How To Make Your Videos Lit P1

And so you notice this a lot of times in scenes where, in movies, the people in the front are lit very well, they're lit in the daylight, but then the practical lighting that's in the scene, basically a lamp behind them, is lit using this 2700K, right? And so when that happens, then you get this nice little,
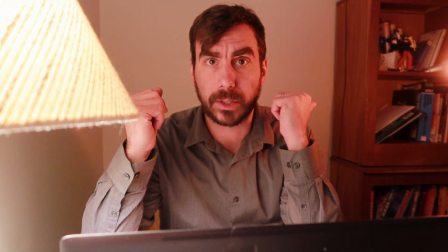(4:16)
when it's lit with the background of the 2700K, you get this nice
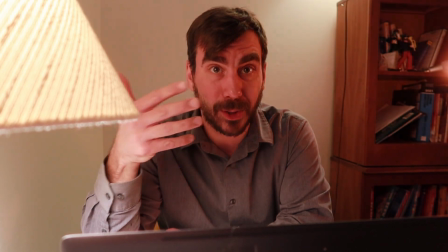(4:23)
little backlight. Now, right now, it is looking a little more soft whitey because this is
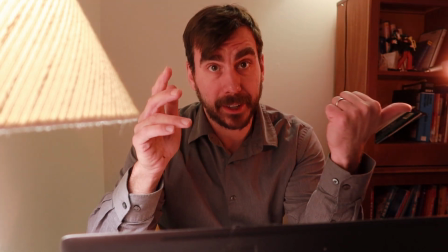(4:33)
2700K, that's 2700K, the fire that's going are all in that same color temp.
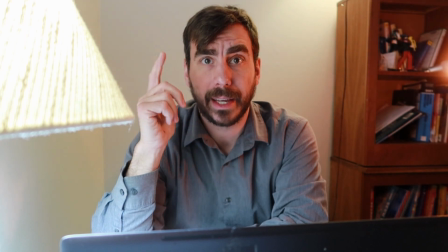(4:39)
Now, when this guy changes to daylight, it's a little more obvious that this is one color temp,
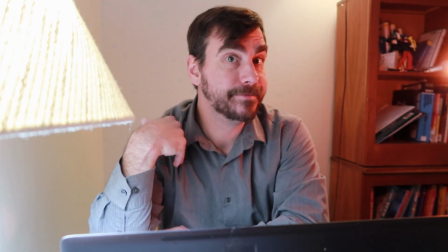(4:47)
this is more that white color temp, and then you can see this side of my face is more the orange.
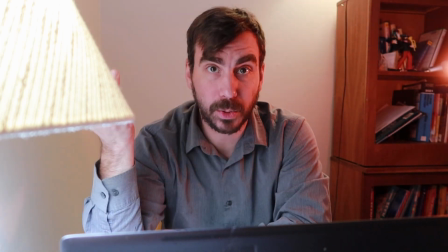(4:52)
And it has a nice effect, and it depends what you're going for. I think having these
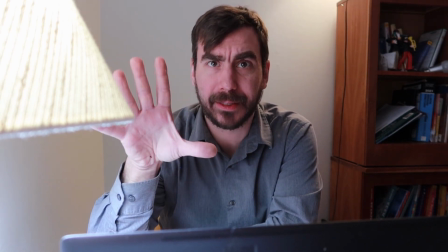(5:00)
having that in there, it just adds to like the dynamicism of the scene.
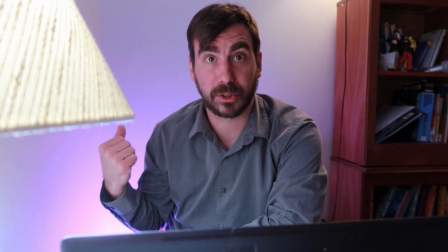(5:08)
This is what happens when you add a colored light to the backdrop. My dogs are gonna be freaking out because they're like, what is with all this clap? This is normally when I gotta listen or something. However, this bulb,
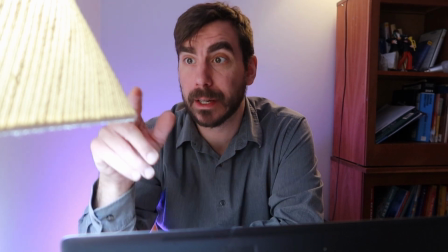(5:24)
there's obviously this, it's like a yellowish lampshade.
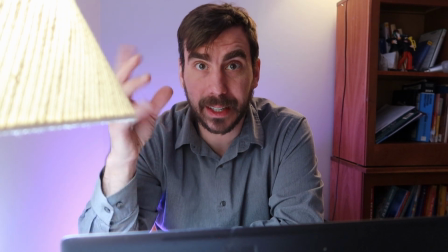(5:29)
So it is gonna tint the daylight down just a little bit.
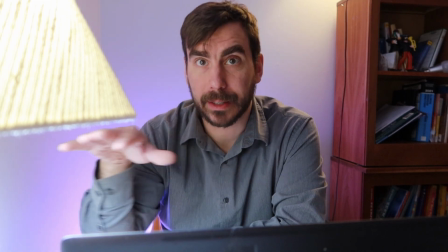(5:33)
It is gonna soften it a little bit, but I mean, I guess you can't really, you can kind of tell here it's like whiter. And so that's where daylight is like blue, right? I mean, because we just see the sun's rays. We only see the blue because that's all our eyes are, that's what we've been evolved or whatever to see. So we're missing all the other spectrums. So it's like just the blue light is what we're seeing. That's daylight, that's this. Soft white, whatever.
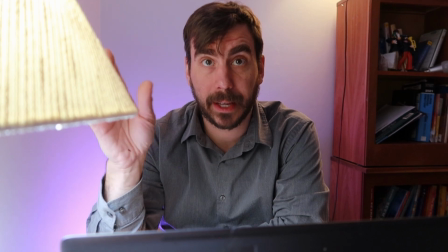(6:06)
Right, so this is kind of nice. So for argument's sake, what if we just take the lampshade off?
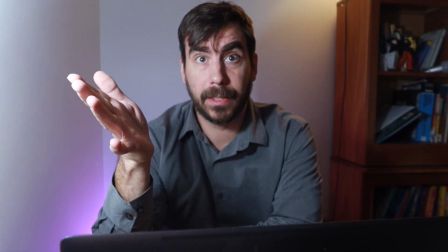(6:12)
And this is what we get.
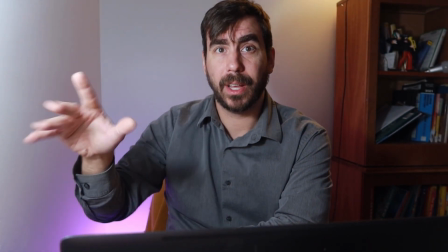(6:14)
So it's a little harsher, and you can see now that it's not dampening it.
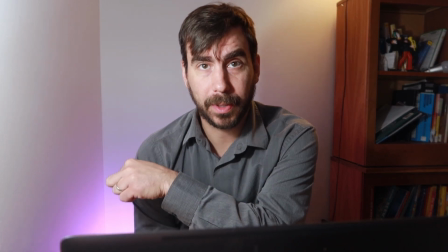(6:22)
Now, what was once more purple, and what was once a little more soft white, or
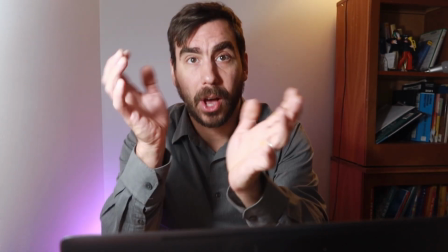(6:31)
orangish, is now lost, because this is a lot more aggressive light. Which brings us to our next number on the thing. Lumens. What are lumens? I don't know officially, but it's like the measure of light, like how much lumens. Everyone's probably gonna be freaking out, like, why are you touching it with your bare hands? What are you doing? 4.5 watts. Hey Siri, what's 4.5 watts converted to lumens? Okay, I found this on the web for what's 4.5 W converted to.
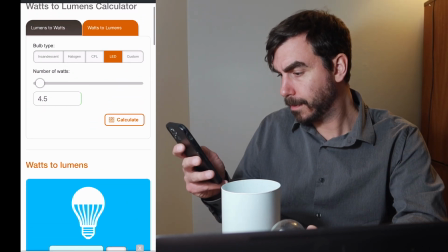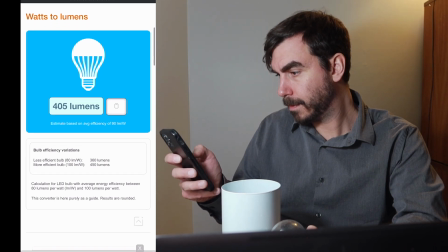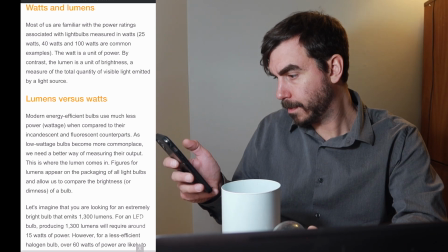Oh, that makes sense. The purple that's been in our backdrop, that is 450 lumens. This one up there is 800 lumens, and this one is also 800 lumens.
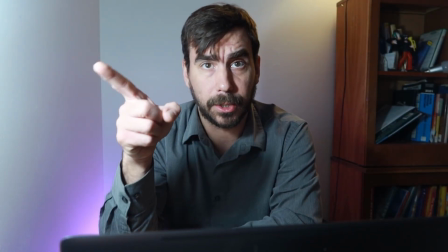(7:42)
450, 800, 800.
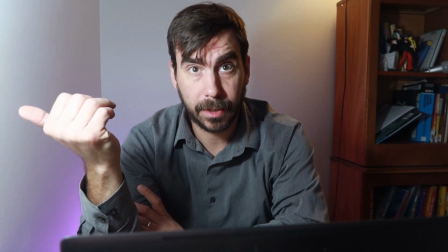(7:45)
So you can tell this is closer to the talent, so it's a lot brighter.
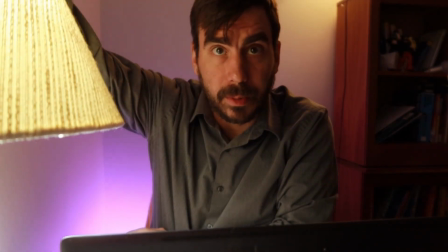(7:51)
That's why on film crews, there's always like a diffusion. Say, well, what's the diffusion for?
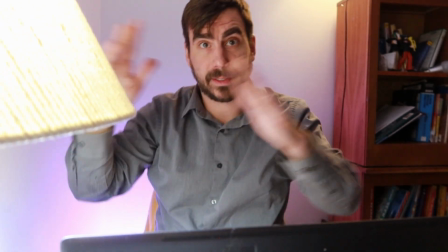(7:56)
Well, because it's a crazy, you want the scene lit, but you don't want it crazy harsh.